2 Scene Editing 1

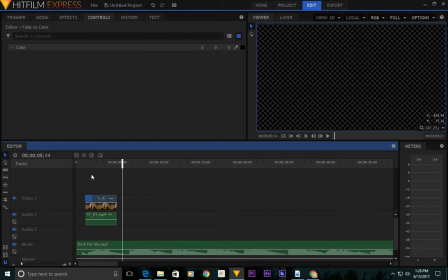[8:27]
I don't like that very much.
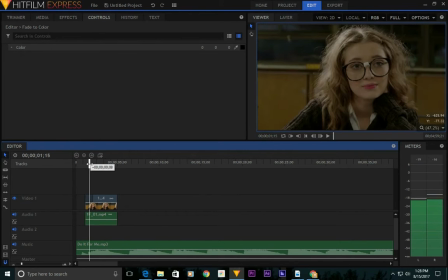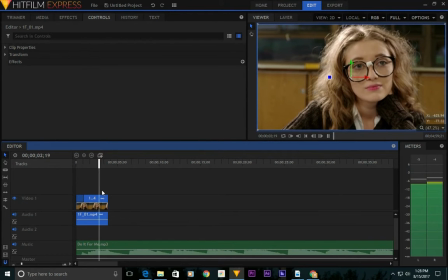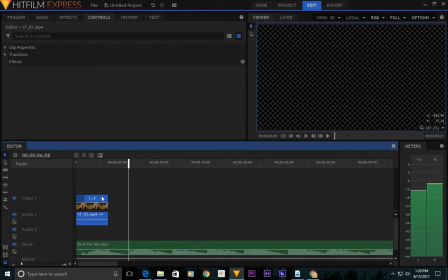[8:39]
What if I slowed this down? I come to my speed and I make the speed 50% and see how this looks.
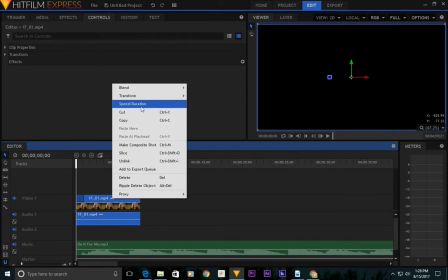[8:50]
I wouldn't do a speed change right there on anything where you're using the audio from that clip,
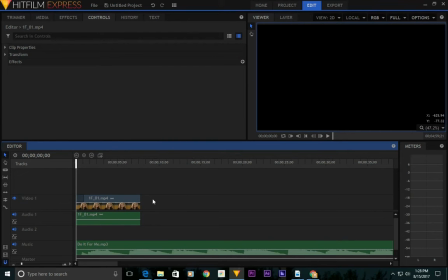[8:56]
but this clip really has no audio, so then I can use the speed change.
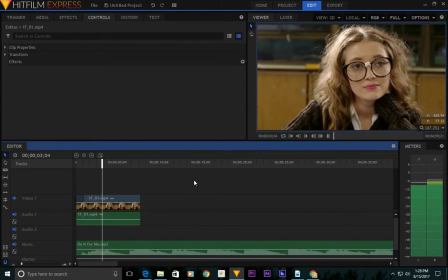Alright, good. I like this. Now,
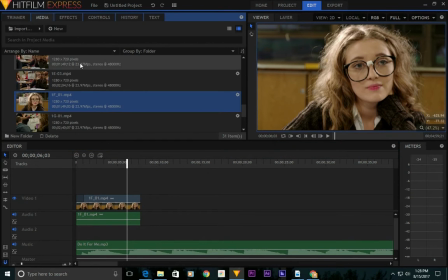[9:15]
let's see here. Now I want a cut of Max. What do I have for my inserts, by the way? Do I have... I don't have Cinder in my insert. Okay. So, I'm going to come to my clip of Max here.
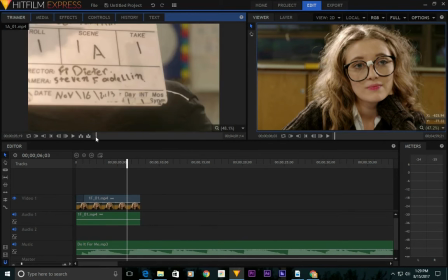[9:33]
I want to see what she's looking at.
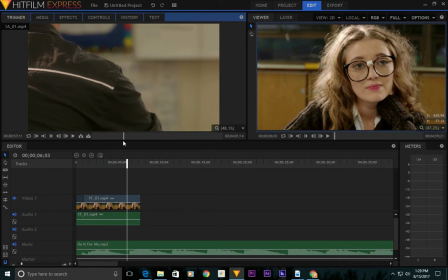[9:39]
So I'm going to look at... I'm going to start right here, right before they reveal his face.
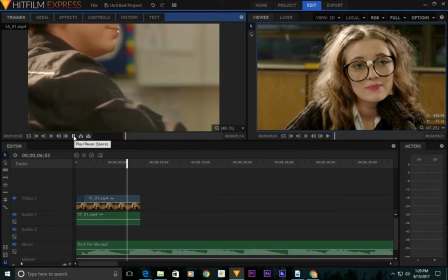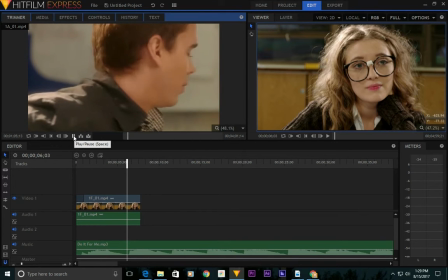[9:53]
Okay. Now if I look at that,
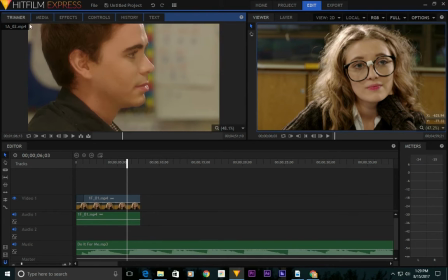[10:00]
Okay. Let me look at the next one. See if his face reveal is a little bit more smooth.
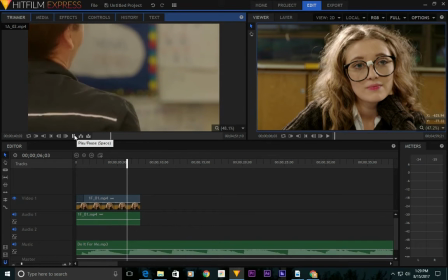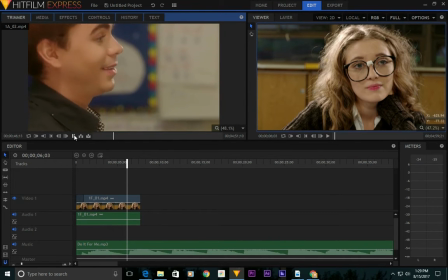[10:15]
You know what? I like this clip a lot better because I can see his face more the whole time.
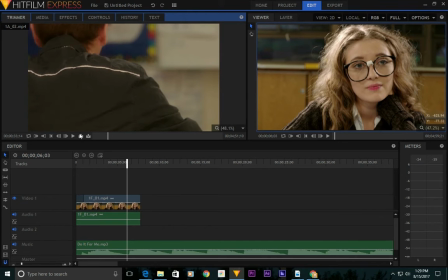[10:20]
So I'm going to start. I see he looks out and then he looks back. I'm going to set this as my in point because I want us to come in on him looking out
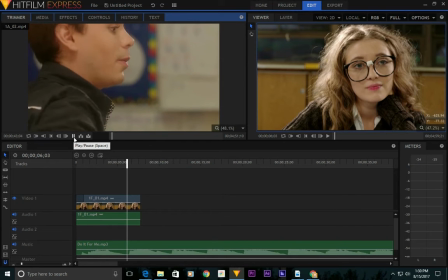[10:35]
and Cinder seeing face.
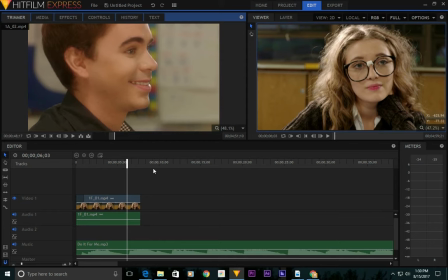[10:44]
I think that's a good out point. Okay, so I'm going to bring this in.
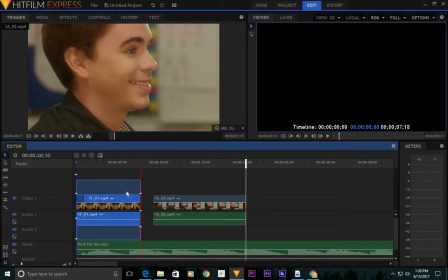[10:52]
But what I really want is a gradual fade out onto him. So there's really two ways I can do a crossfade. Let me show you the first way that most people do it.
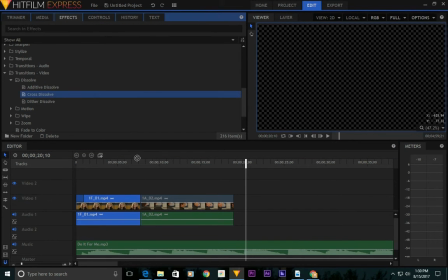[11:08]
Is we're going to do just a cross dissolve like that.
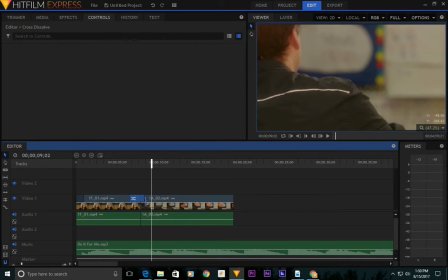[11:15]
Okay, and then I can extend the length of the cross dissolve by dragging these.
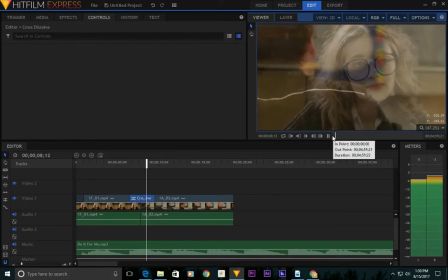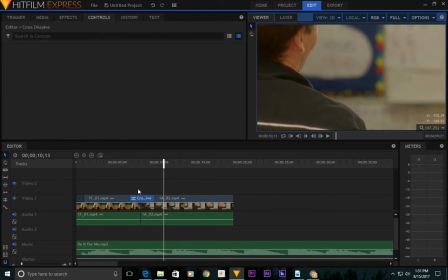[11:26]
I tend to find, though, that doesn't always work well, especially when you use a clip right up to the end.
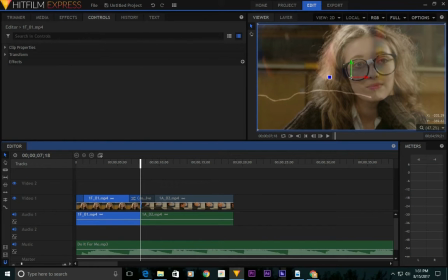[11:33]
So I didn't go right up to the end of this original video clip, but I tend to find that doesn't always work well.
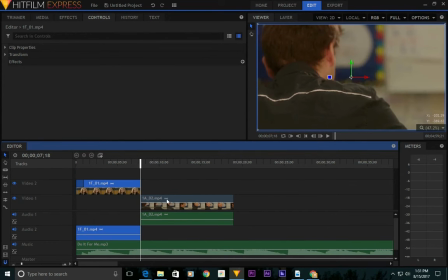[11:39]
So I'm going to get rid of that cross dissolve, and here's what I do instead, is I'm going to drag this clip onto my video 2 line, and drag my max clip on my video 1 line,
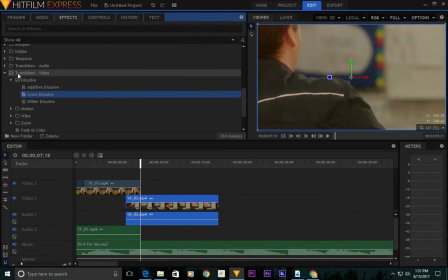[11:56]
and then put my cross dissolve there. Now I can play around with a bunch of different variables on this.
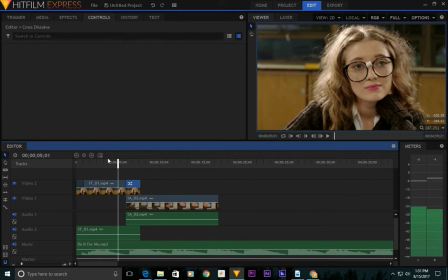[12:06]
So let's see. Let's see how this sounds.
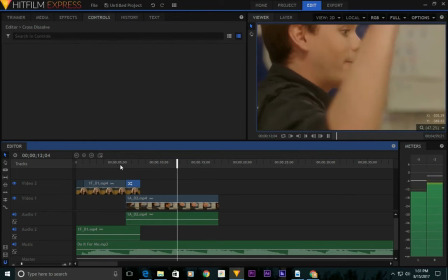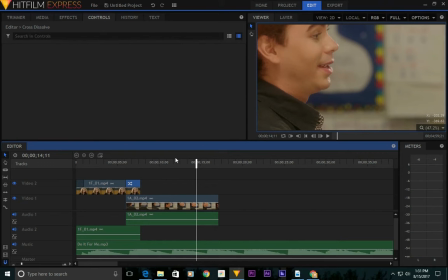[12:20]
Okay, I like that. I think we're staying on max too long. So,